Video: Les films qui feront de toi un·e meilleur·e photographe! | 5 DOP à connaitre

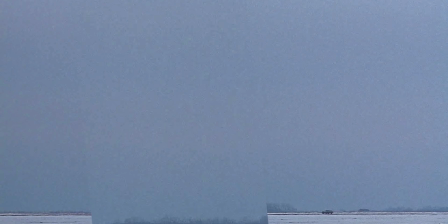251s
Ah, j'ai envie de revoir ce film. Si t'es un photographe minimaliste, tu dois absolument étudier Fargo, extraordinaire.
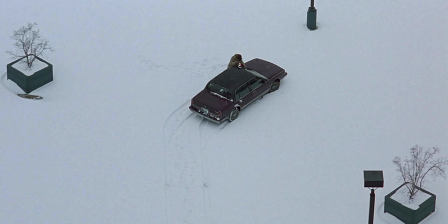258s
Son travail de la composition et de la gestion des espaces négatifs, des espaces vides.
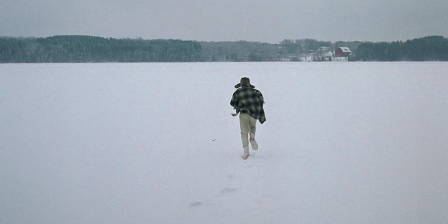262s
Comment ces environnements épurés deviennent un élément central du storytelling et limitent constamment les personnages.
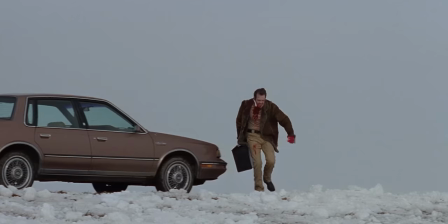269s
C'est aussi une de ses très nombreuses collaborations avec les frères Coen, parmi The Big Lebowski.
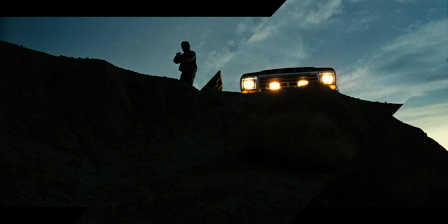274s I am not Mr. Lebowski. You're Mr. Lebowski. I'm the dude.
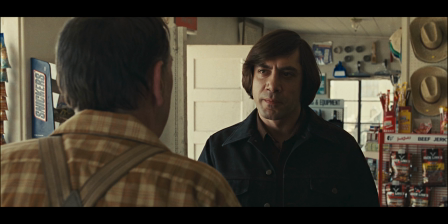279s
Ou encore No Country for Old Men.
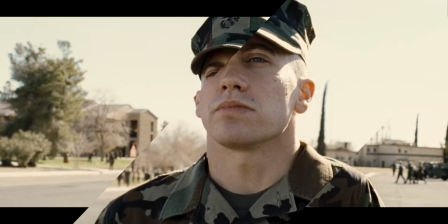284s
Puisqu'on parle des réalisateurs avec qui il a fait ses plus grandes collaborations, on va d'abord citer Sam Mendes avec Jarhead, très fort.
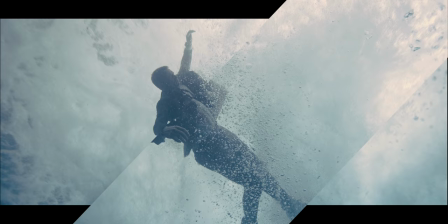290s
Puis il y a Jack Gyllenhaal dedans, donc c'est forcément un bon film. Revolutionary Road, Skyfall, un des meilleurs James Bond.
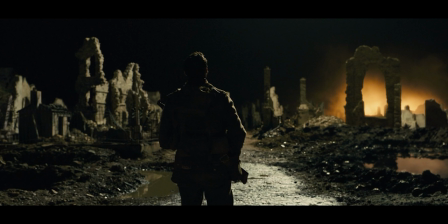295s
Et enfin 1917, dont on a énormément parlé récemment pour son immense plan séquence.
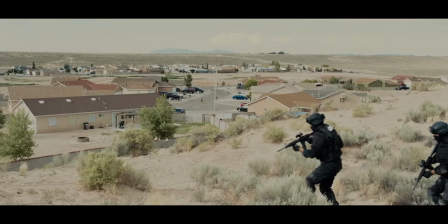300s
Et surtout, deuxième Oscar pour Richard, ce quitte National Film School.
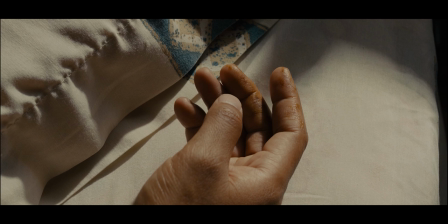305s
Mais je retiendrai vraiment ses collabs avec un de mes réalisateurs préférés, Denis Villeneuve, pour Sicario et son univers visuel violent et oppressant,
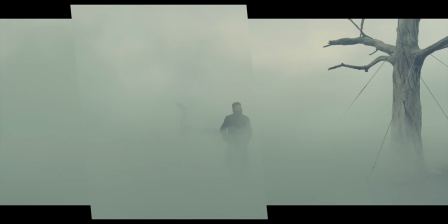313s
ou à l'extrême opposé du spectre colorimétrique, avec ses couleurs néons et saturées,
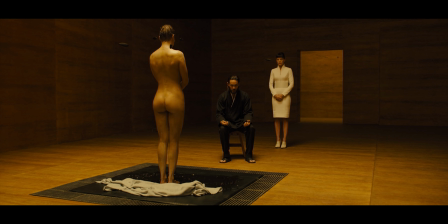318s
sa photographie extraordinaire, Blade Runner 2049. Vraiment un travail fantastique dans les plus petits détails.
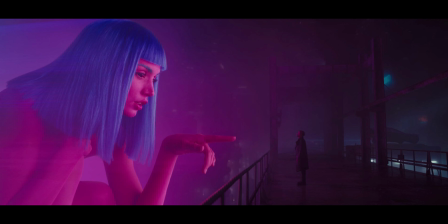Ah, trop de films à te conseiller. Et on a à peine commencé. Emmanuel Lubezki est un directeur de la photo mexicain. Et oui, il a travaillé avec des grands noms comme Tim Burton, Mike Nichols, les frères Cohen. Et tu sais quoi? On va même pas en parler. Moi, je vais me focaliser sur ses collaborations avec seulement trois réalisateurs.
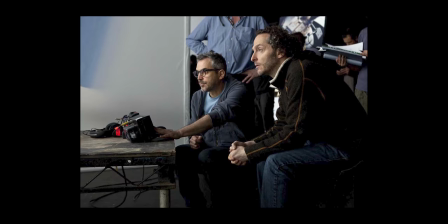350s
Et on va commencer avec son ami toujours, Alfonso Cuarón, qu'il a rencontré aussi quand il était ado en école de cinéma. Comme quoi, ça sert de garder ses amis d'enfance. Ils ont une grosse filmographie ensemble. Little Princess, Y tu mamá también. Mais les deux qu'on retiendra, c'est d'abord Children of Men, un coup de poing visuel.
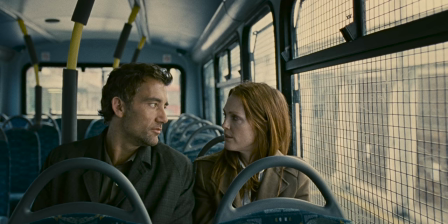366s
Alors oui, il y a un film post-collapsologie en ce moment, bof, je sais.
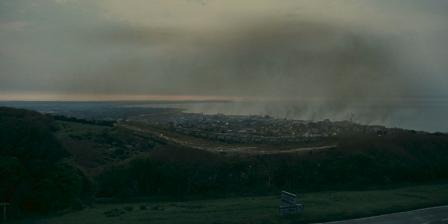371s
Évidemment, nous, on va s'attarder sur la photographie, avec ses couleurs ternes, son rendu très brut.
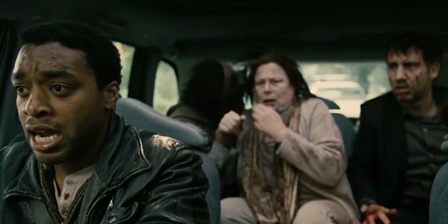376s
Mais ce film est vraiment à étudier aussi pour sa technicité et l'inventivité de sa machinerie. Lubezki va vraiment commencer à travailler sa maîtrise des longs plans séquences, ou plutôt sa maîtrise des transitions parfaites pour créer des faux plans séquences.
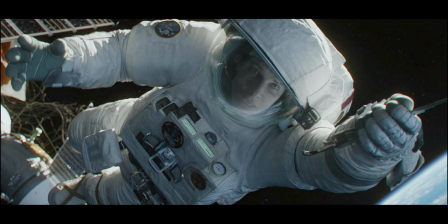389s
Le deuxième, c'est Gravity. Quelles que soient les critiques qu'on peut lui adresser. Il n'y a pas de scénario. Non, bien sûr. Pas plus que d'intelligence dans tes propos, mais c'est un autre débat.
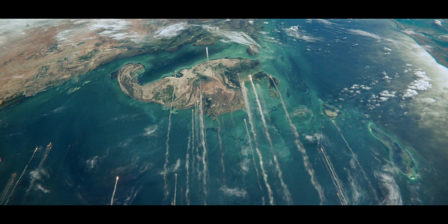400s
On peut pas lui enlever qu'il repousse les prouesses techniques et offre une vraie expérience visuelle.
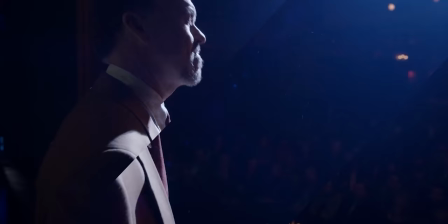405s
Et puisqu'on parle d'expérience, parlons des deux chefs-d'œuvre qu'ils nous ont pondus avec Alejandro González Iñárritu.
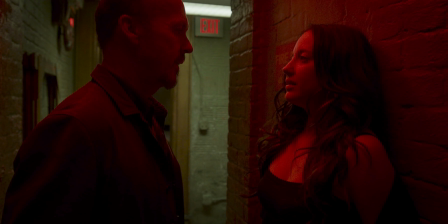410s
Déjà Birdman, pour sa vision du théâtre, du show business, et comment il va utiliser la lumière pour retranscrire cet univers. Et puis son rythme, sa construction, ses personnages bouleversants.
You're doing this because you're scared to death, like the rest of us, that you don't matter. And you know what? You're right. You don't.
Tu dois voir ce film si ce n'est pas déjà fait, vraiment. Mais toi, tu vas me dire, t'es un photographe de paysage. Analyse en profondeur chaque seconde, chaque image de The Revenant.
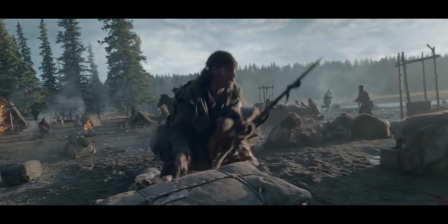437s
The Revenant, c'est la quintessence d'Emmanuel Lubezki, ce qui fait son talent.
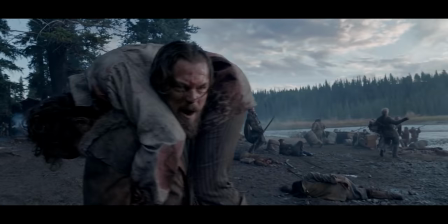441s
La gestion de la lumière naturelle qu'il maîtrise complètement, sa chorégraphie du mouvement, évidemment, mais surtout son amour pour les focales en grand angle.
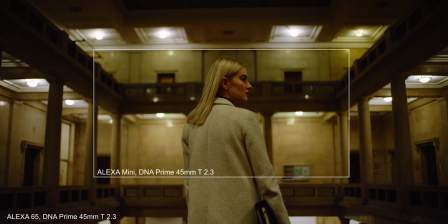448s
Le film est shooté quasiment entièrement entre 12 et 21 mm sur une Alexa 65, une caméra qui tire son nom de son capteur avec un format très particulier,
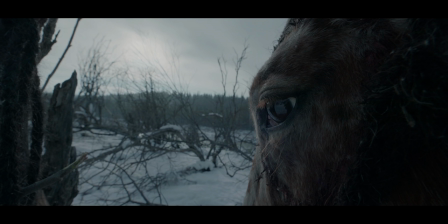457s
extrêmement étiré, qui va permettre d'inclure dans le cadre le personnage, mais aussi d'étendre l'environnement autour de lui.
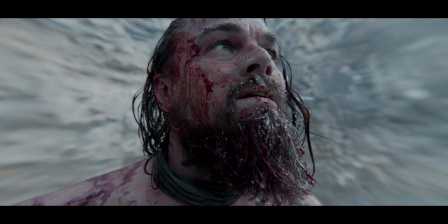463s
Le paysage est si présent qu'il en devient le personnage principal du film. Cette atmosphère visuelle, cette passion grand angle, elle est à son apothéose dans son travail avec celui qui est un des réalisateurs qui m'inspire le plus, Terrence Malick. Comment définir ma relation avec Terrence Malick? C'est un des artistes que j'admire le plus au monde et dont j'aime pas le travail. Les films qu'il produit sont des joyaux visuels, des orgasmes pour l'œil. Chaque plan est parfait, mais vraiment, le montage est parfait. Et pourtant, qu'est-ce que c'est chiant! Après, c'est un genre, ce sont des films très contemplatifs, c'est... voilà. Mais je suis jamais investi dans sa façon de raconter des histoires. Je m'ennuie et du coup, je regarde juste les images en me disant « Putain, qu'est-ce que c'est beau !» Mais c'est un avis personnel, si ça se trouve, toi tu vas aimer. Et même si t'accroches pas, bah je suis la preuve que tu peux quand même regarder ces films et en apprécier l'esthétique.
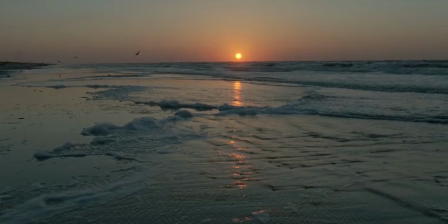517s
Dis-toi de toute façon qu'en tant que photographe, t'es obligé de regarder les films de Terrence Malick.
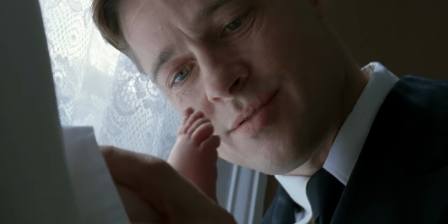522s
Peut-être que ce que j'aime tant chez lui, au final, c'est l'apport de Lubezki.
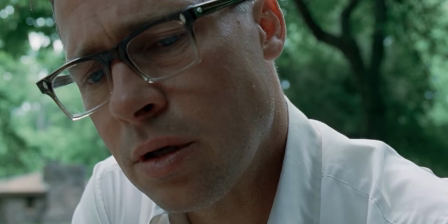526s
Cette maîtrise des grands angles, qui convient au paysage, il l'applique ici au portrait, à nous rapprocher au plus près des humains à l'écran.
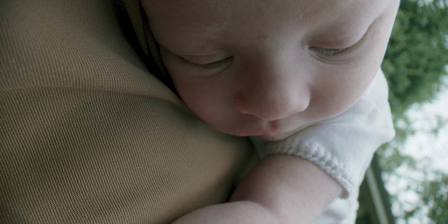532s
On sort obligatoirement bouleversé par l'expérience visuelle qui est The Tree of Life,
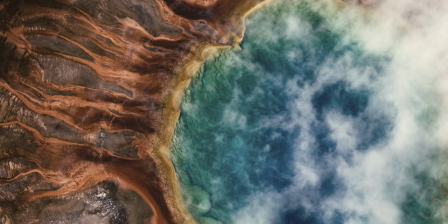537s
quand il représente le grandiose comme quand il nous fait pénétrer l'intimité des différents protagonistes.
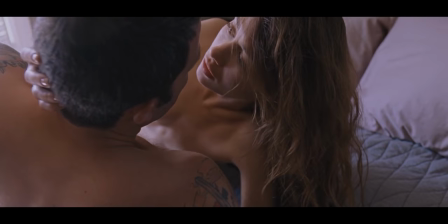544s
Les personnages de To the Wonder, à la merveille, sont vivants, sont présents, on ressent chacune de leurs émotions.
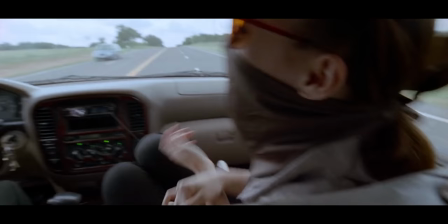551s
Regarde un film comme Song to Song. Avec un close-up au 50 mm ou au 85, on serait au plus proche d'eux, selon notre vision de l'œil humain.
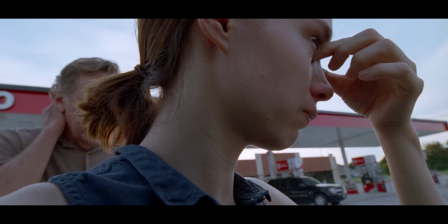559s
Ici, on a une vision qui va au-delà, on n'est pas seulement au plus proche, la déformation nous donne le sentiment de rentrer carrément dans leur intimité. C'est quelque chose qui a été rendu possible seulement assez récemment avec l'amélioration des optiques.
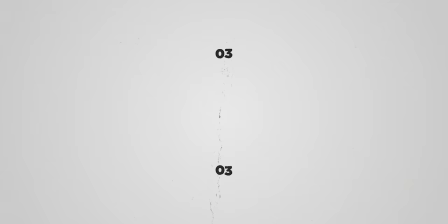571s
Il y a encore quelques années, la déformation en dessous de 18 mm, ça déformait vraiment trop les visages humains. Ok, Christopher Doyle, lui, c'est un aventurier. À 18 ans, il quitte son Australie natale à bord d'un cargo de marchandises pour parcourir le monde.
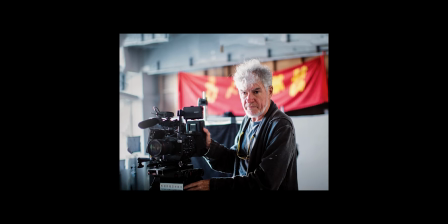584s
Il va faire plein de jobs différents en Inde, en Europe, avant de traverser l'Asie où il va devenir photographe et se diriger ensuite vers le cinéma.
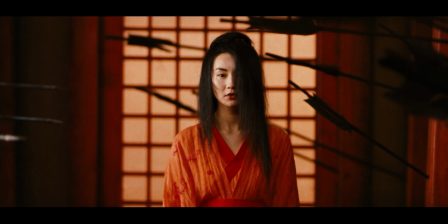590s
Tu peux te familiariser avec son travail grâce à des films comme Paranoid Park ou Hero, un des premiers blockbusters chinois,
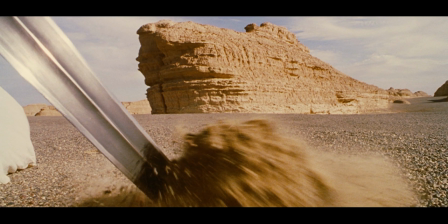596s
mais qui a une vraie esthétique et montre la maîtrise qu'a Christopher pour véhiculer des histoires grâce à l'angle de vue de la caméra. Et c'est ce que je te conseille d'étudier dans ces
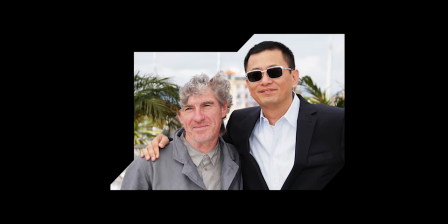604s
films. Nous, on va se pencher sur ses œuvres faites avec le génialissime Wong Kar-wai.
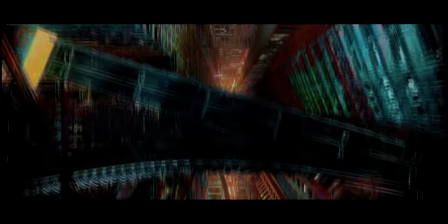608s
D'abord, 2046, avec sa palette de couleurs totalement électrique et folle, et son scénario un peu barré,
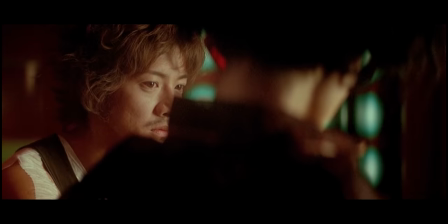614s
mais il y a surtout son œuvre précédente, In the Mood for Love, qui est un film que j'adore. Juste le titre en lui-même est déjà fantastique. Je vais pas te mentir, c'est principalement pour ce film que je voulais parler de Doyle. In the Mood for Love, c'est ce genre de film où t'as l'impression qu'on t'a raconté une histoire extrêmement simple, voire simpliste, mais qui en fait peut être interprétée d'un million de façons différentes quand tu essayes de l'analyser.
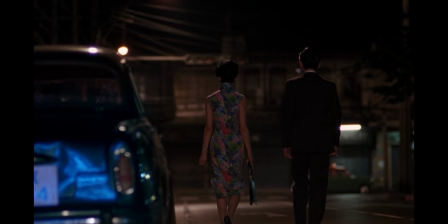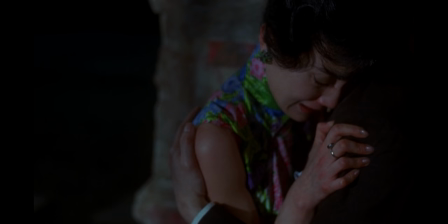641s
On suit deux protagonistes, un homme et une femme dans le Hong Kong des années 60, qui vont découvrir que leurs conjoints respectifs ont une aventure ensemble.
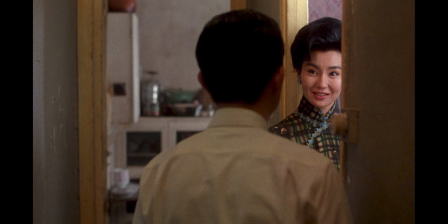648s
Ah, c'est moche. Et tous les deux vont essayer de comprendre pourquoi, comment c'est arrivé.
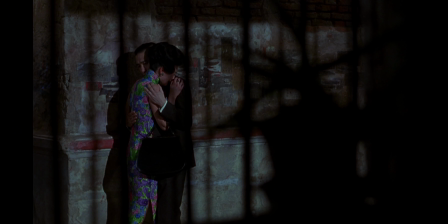653s
Tout le film, c'est leur analyse de ces petits détails. Tout le film est sous la thématique du voyeurisme, et c'est ce que retranscrit la photographie.
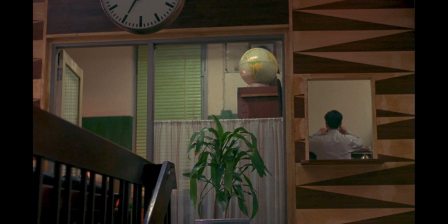661s
Quand tu penses photographie, tu penses d'abord lumière, tu penses composition, tu penses couleur.
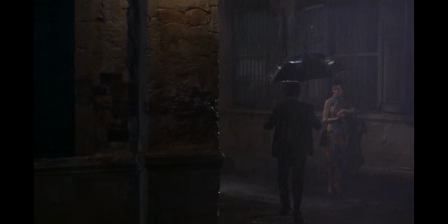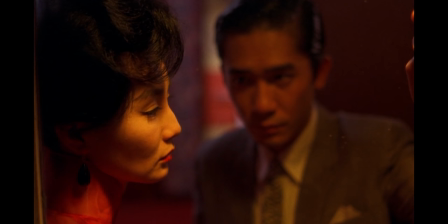673s
Montre que la photographie, c'est aussi un point de vue, et que ce point de vue est déterminant pour la narration, qu'il est un élément de la narration.
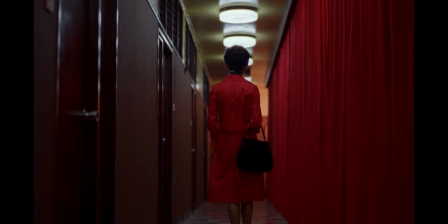681s
D'abord dans la façon dont la caméra les suit de loin et de dos, à la hauteur des yeux.
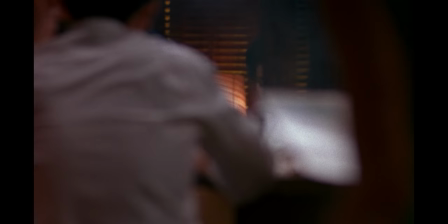687s
Ensuite, comment le cadrage les enferme constamment, comment Doyle joue avec les différents plans d'image,
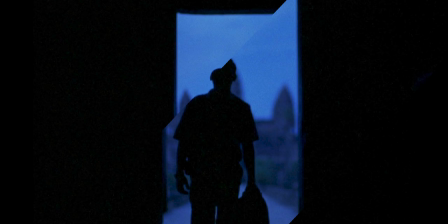692s
pas forcément pour donner de la profondeur, mais plus pour donner la sensation qu'on les épie discrètement à travers des objets du décor,
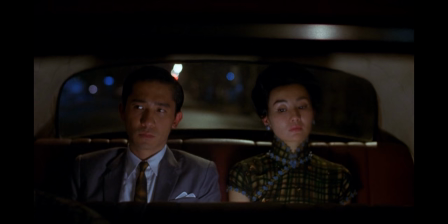698s
à travers les miroirs, à travers les cadres, chaque petit détail. On les observe comme eux-mêmes observent ce qui est en train de leur arriver. L'esthétique de ce film est un chef-d'œuvre, faut vraiment que tu le vois. John Alcott a commencé dans le cinéma tout en bas de l'échelle en tant que clappeur. Tu sais, c'est la personne qui fait les claps. Bon, il a travaillé sur énormément de films, et encore une fois, je suis désolé de mettre tout un pan de sa carrière de côté comme ça, mais je vais pas te mentir, si je parle de lui, c'est surtout pour aborder un de mes réalisateurs favoris, Stanley Kubrick. Alors oui, Kubrick travaillait lui-même énormément la photographie de ses films, puisqu'il a commencé sa carrière en tant que photographe,
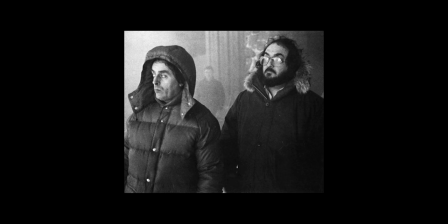732s
mais Alcott a quand même eu une énorme influence sur ses travaux, et ça a commencé avec 2001, l'Odyssée de l'espace. Oui, je sais, je fais partie de la team de ceux qui vouent un culte à ce film. Oui, je fais partie de la team Kubrick de toute façon, tu as compris. Mais si t'es dans l'équipe, j'ai rien compris à ce film, ou j'aime pas, il se passe rien, c'est pas grave.